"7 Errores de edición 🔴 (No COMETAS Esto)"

¿Qué tal, gente? ¿Cómo están? En el video de hoy vamos a hablar de errores que cometen los editores o los videógrafos. Mi trabajo, yo soy editor y aparte llevo un equipo de edición. Mi trabajo básicamente consiste en corregir estas cosas, estos fallos y hacer lo que vayan más rápido. Y obviamente me pagan por eso y hoy se los voy a dar gratis a ustedes. La puta madre. Y así como primer error, la cámara lenta. Mira, importante a la hora de la cámara lenta, los cuadros por segundo. ¿Qué pasa?
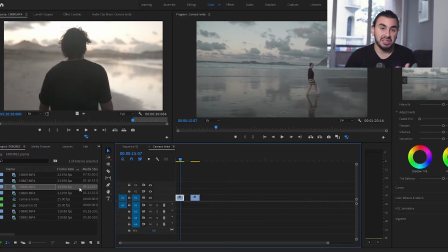Este clip de aquí, que sería este, está a 23,976, que realmente es 24 cuadros por segundo, o frames per second, como lo quieran llamar.
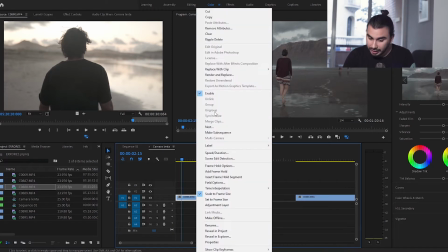Y error muy común al iniciar es que agarren el video, le den a velocidad y lo bajen a un 50%, por decir algo así.
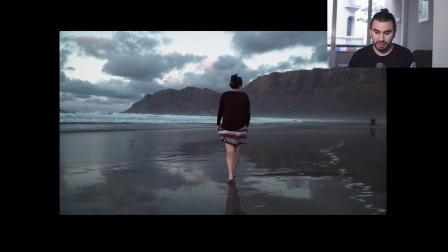El video se ve como chopeado, se ve cortado. O sea, se ve poco natural o poco fluido la cámara lenta. ¿Qué pasa? Que esto es el look cinemático del cine o en lo que se graban las películas de cine. Y aquí no se debe hacer una cámara lenta. Ya de por sí se ve bastante bien de esta manera, pero con cámara lenta no se ve nada bien. Entonces, primero grabar a un frame rate adecuado, que sería el 60-120, que es lo que graba una cámara hoy en día.
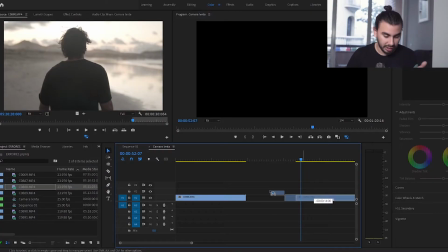Hasta los teléfonos graban eso. Se puede hacer una cámara lenta muchísimo mejor, que sería en este caso el de 119,88, que sería 120 cuadros por segundo.
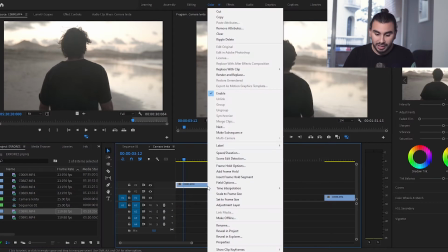Y aquí lo ven a velocidad normal. Lo normal es que hagan aquí a velocidad de duración y lo bajen un 50%.
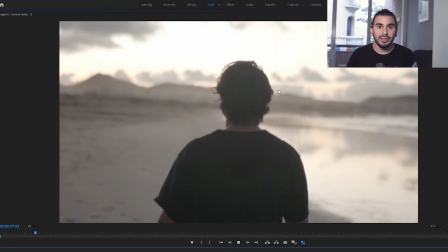¿Qué pasa? Que lo van a ver también un poco más lento, pero también no es lo que recomendaría. ¿Por qué?
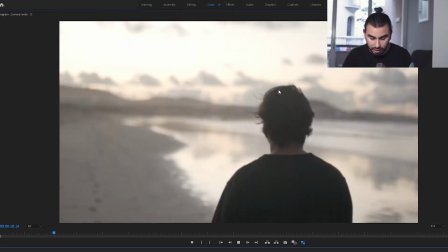¿Qué es lo que haría
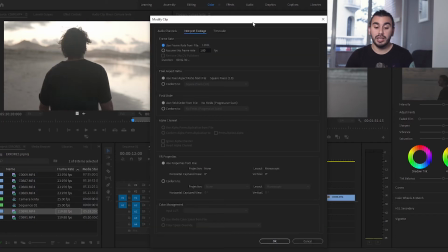yo? Nos vamos a clic derecho, modificar, interpretar footage, y aquí lo cambiamos al de la secuencia, que sería 23,976.
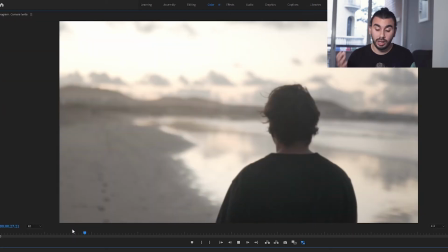Y ahora sí vamos a ver una cámara lenta adecuada, que sería esto que estamos viendo aquí.
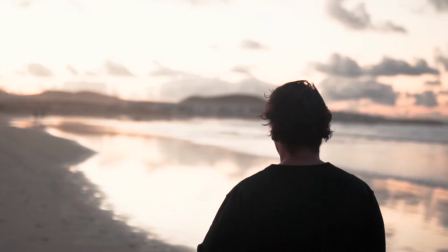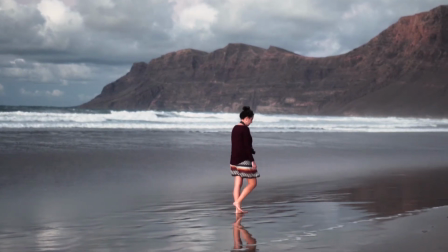Error número 2, dejar los respiros. Y esto le va a pasar mucho a las personas que estén editando para YouTube y para las personas que estén editando entrevistas o cosas que sean habladas.
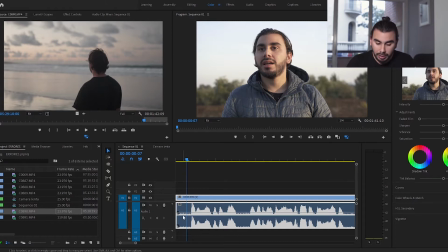¿A qué me refiero con esto? Mira, cuando estamos editando y vemos las ondas de sonido, esta parte de aquí son los espacios o las que no estamos diciendo nada. Y estos picos de aquí es cuando estamos hablando. ¿Qué pasa? Que cuando dejamos los respiros suenan así.
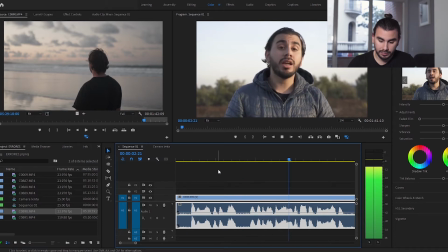Algo muy poco usual, y han sido personas que no les ha importado que los tilden de locos o de lo que sea.
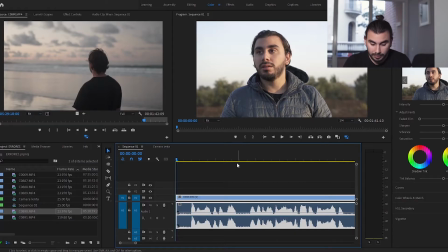Entonces, ¿qué es lo que tenemos que hacer? Es básicamente agarrar acá, hacer el corte aquí, cerramos y de esta manera suena así.
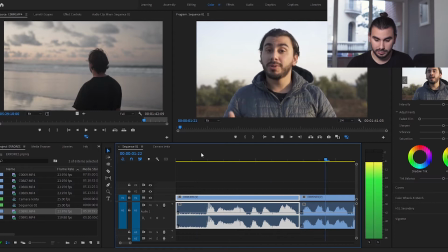Algo muy poco usual, y han sido personas que no les ha importado que los tilden el ojo.
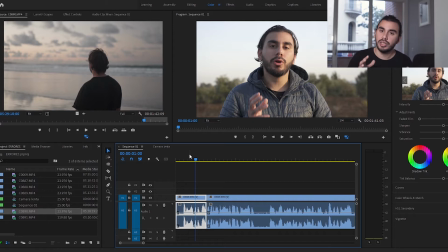De esta manera va muchísimo más fluido y vamos a mantener la retención de las personas o de la gente que está escuchando lo que estamos diciendo. Y el error número 3, no corregir el color. Ese sería el error número 3. Corregir el color realmente le da un plus a lo que estamos viendo. Lo hace un poquito más profesional, aunque sea se vea un poco más trabajado.
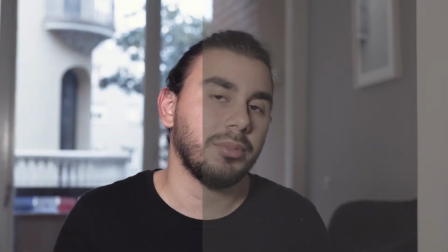Porque no es lo mismo ver un video de esta manera, que es todo opaco, gris, o al verlo de esta manera, que se ve un poco más trabajado, que se ve un poco más cuidado y es mucho más placentero la vista. No corregir el color es algo muy habitual, sobre todo al inicio, cuando no sabemos muy bien lo que estamos haciendo. Y créeme que esto le da un plus. Y este es uno de los puntos más importantes a la hora de cometer errores, que no te has suscrito en este canal. Así que suscríbete, porque si vas a seguir cometiendo errores, la cosa no va a ir bien. Ahora, este punto es muy importante, no tener un mensaje claro, y ese sería el número 5. ¿Por qué? Porque no es lo mismo que yo te esté hablando de los errores que cometen los editores a que después en el mismo video te hable de la GoPro. Que si no has visto mi video de la GoPro, te lo dejo por aquí porque está bueno, la verdad. Y no solo eso, también es muy importante tener el paso o la fluidez continua. Es decir, si todo va con una moción, con un movimiento, digamos que si todo va hacia la derecha, poner algo que va hacia la izquierda va a hacer que la audiencia se quede un poco confusa, porque al ser a la izquierda es como si lo estuvieras regresando. Es como si estuvieras todo el tiempo a la derecha, después a la izquierda y después vuelves a la derecha. Ya va, te voy a dar un mejor ejemplo, que dame un segundo para buscarlo. ¿De verdad creíste que estaba buscando algo para darte un ejemplo? O sea, estamos en el 2021. Solo lo tengo que hacer así y ya sale el video.
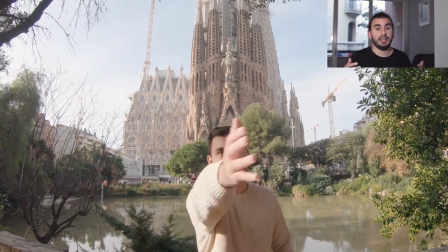Por ejemplo, este video lo grabé con una GoPro Hero 6, que realmente la estabilización no es muy buena, pero cumple el fin.
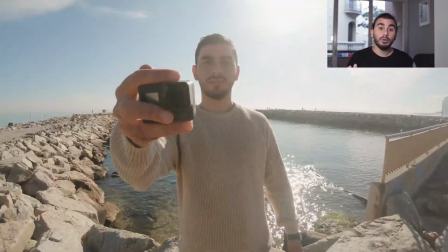Como pueden ver, todo va hacia un mismo lugar, y cuando no va al lugar que yo quiero que vaya, hago como un retroceso, voy para atrás y sigue la moción.
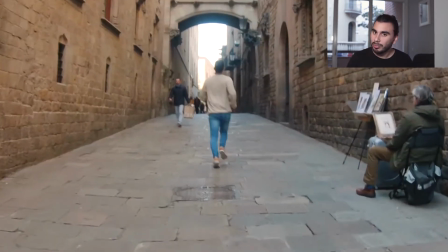Es como todo un momento constante. Y la verdad, aquí hay un error más, que sería, yo lo voy a regresar para que puedan ver el error que hay, y esto nos lleva a la siguiente lección, que sería la estabilización.